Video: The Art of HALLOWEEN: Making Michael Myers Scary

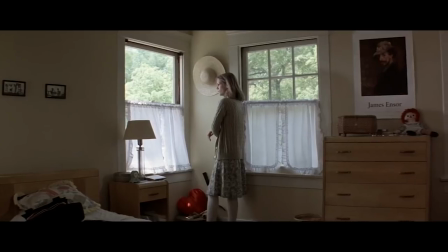Everything looks very believable, but sometimes it feels a little too unordinary.
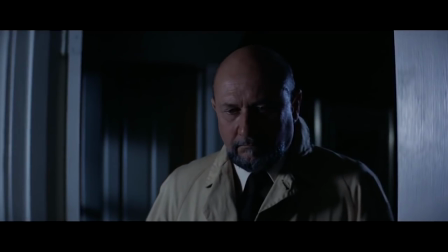And once we see Michael get stabbed and shot without any verbal reaction, to see him completely disappear confirms Loomis's suspicions that he's more than man.
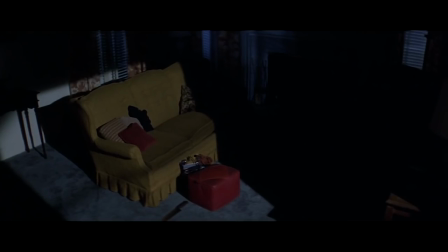The way the film concludes with static shots of the house with Michael's heavy
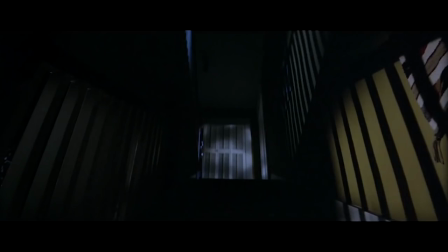breathing and his soundtrack indicate that he truly could be anywhere,
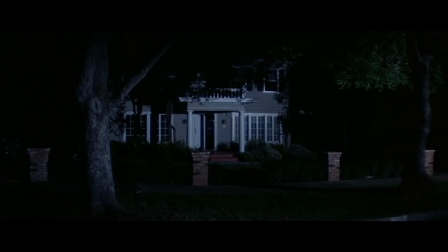thus maintaining absolute unflinching ambiguity surrounding Michael's existence in the world. So Dean Cundey did the cinematography on this film. He also did films like Jurassic Park, The Thing, Who Framed Roger Rabbit, and Psycho 2, would you believe it or not, which is interesting given that this film is completely indebted to Psycho in terms of,
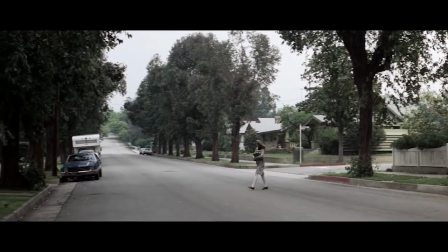well, everything. Halloween employs the significant use of long tracking and panning shots to maintain this stalker presence throughout.
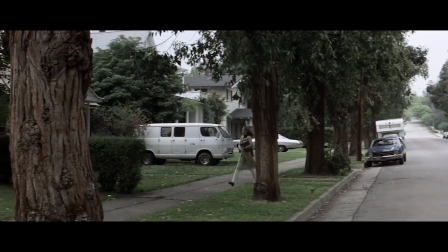This is probably the most provocative shot for me, not because anything actually happens,
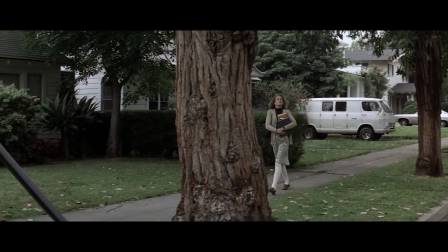but because the large deep focus depth of field that puts the background into plain
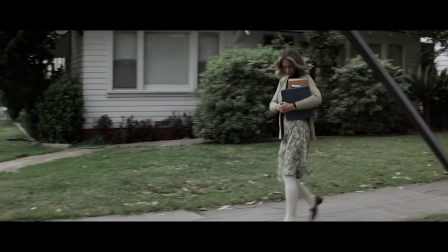sight makes me scan around looking for Michael as Laurie continues her innocuous day.
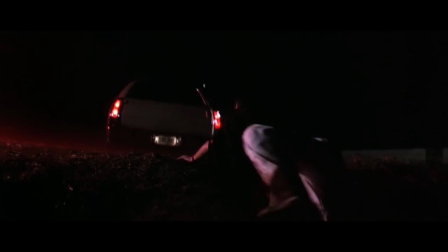Your attention is never drawn specifically to the characters. In this scene, which directly follows Michael's escape, always manages to keep every window,
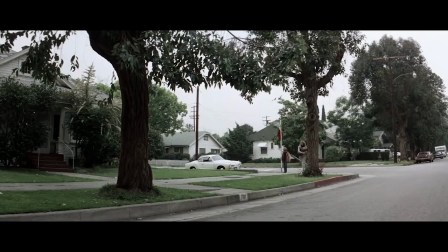tree, and vehicle clear and on display, creating a lot of natural paranoia.
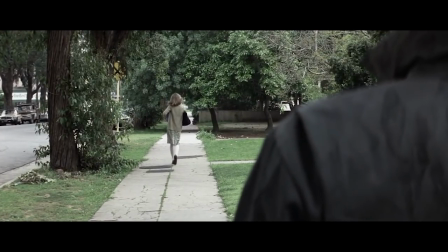The scene ends with Michael's shoulder coming into view, with his heavy breathing visually communicating his sinister obsession with Laurie.
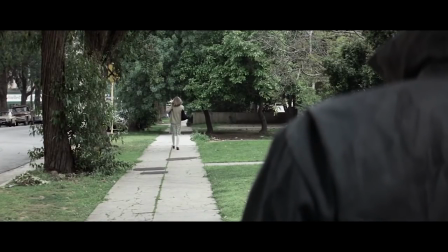The shot is also 25 seconds long, with 20 of them having Michael static in frame just to reinforce his eerie, persistent presence.
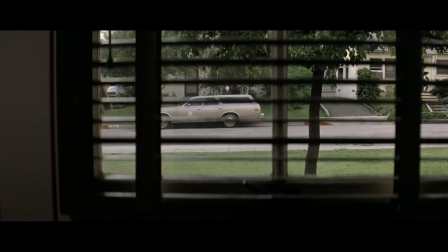This shot that follows soon after just accentuates your growing concern for Laurie's safety.
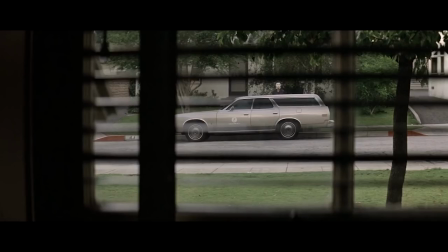Coupled with how the mask just seemingly floats neatly on his face, just the manner in which he stands projects a real sense of contained anger about him, as he can just see right through the window and directly into her eyes, which is, again, something that Loomis actually makes a point of later in the film.
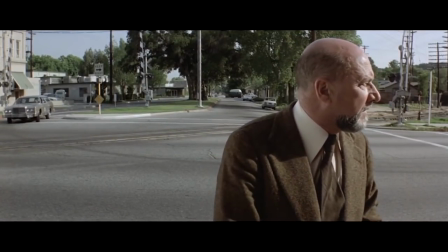Some scenes barely call attention to Michael, like how he just casually passes by Loomis here,
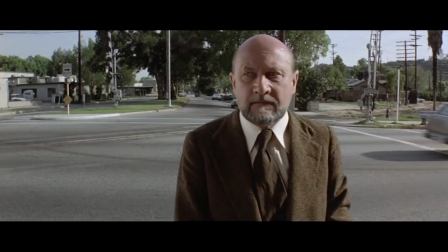oh shit, you didn't see me, showing how he just organically fits in with the world.
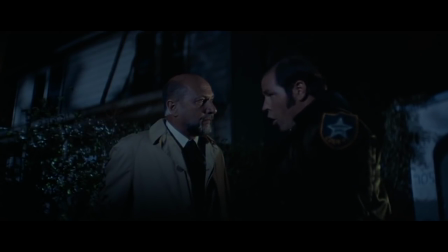It's moments like this where the sheriff's description of a peaceful, quiet, family-friendly town starts to highlight the social fear of the setting.
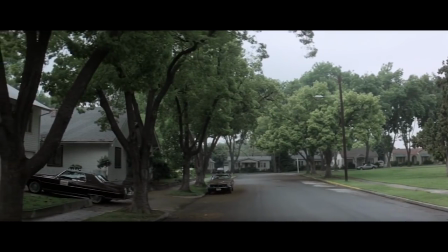Since it's an affluent, middle-class suburban neighborhood, the worst fear they have is a sinister individual being able to hide amongst the town in broad daylight,
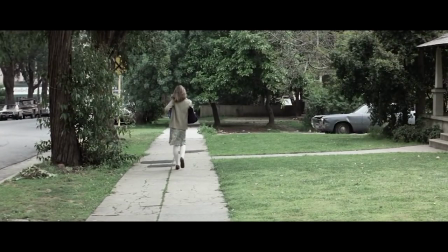thus making him seem even more unstoppable. I mean, I just sugarcoated that.
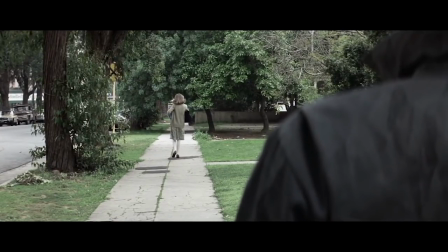You can put in whatever kind of sinister individual you want. Could have something to do with that.
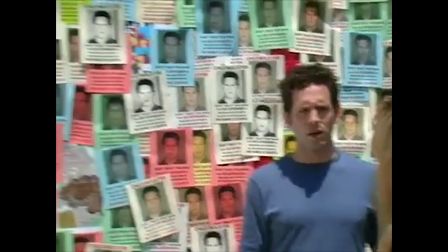What?
That's gonna be a problem for me. Alright, jump cuts have a very bad relationship with audiences. Understandably, they are very cheap. And a lot of people would describe them as being like popping a balloon instead of letting it naturally deflate just so that you can build it right back up again.
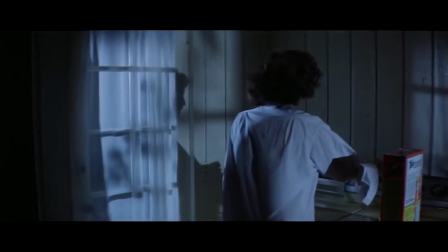Let me explain. There are so many opportunities for Michael to attack in this scene,
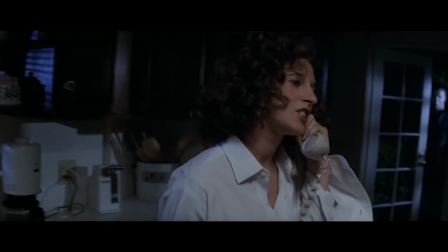but the film likes to prolong it by using composition that deceives your anticipation to escalate the suspense, so that once Annie is in the car,
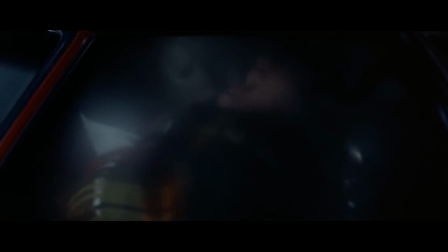the jump scare works because the moment was perfectly conditioned.
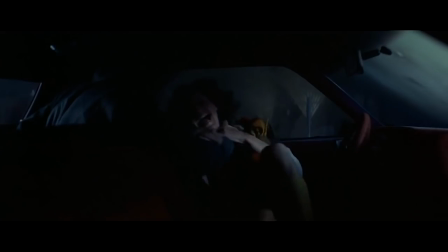And while a lot of movies would just randomly throw this at you and waste the opportunity, pop the balloon if you will, Halloween deflates the scare by reducing the music and relying on the sound of her struggles and Michael's breathing to make the moment feel real, while the knife, accentuated by the music cue, signals Michael's success. So what we get is a satisfying build and payoff. It doesn't stop at the peak, but brings us right back down,
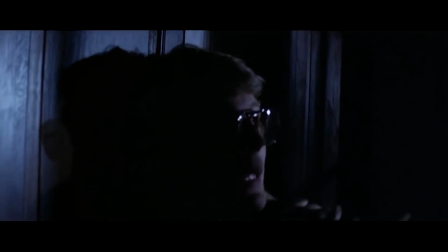only to build it back up again in this scene with less anticipation to catch us completely unaware, along with the victim.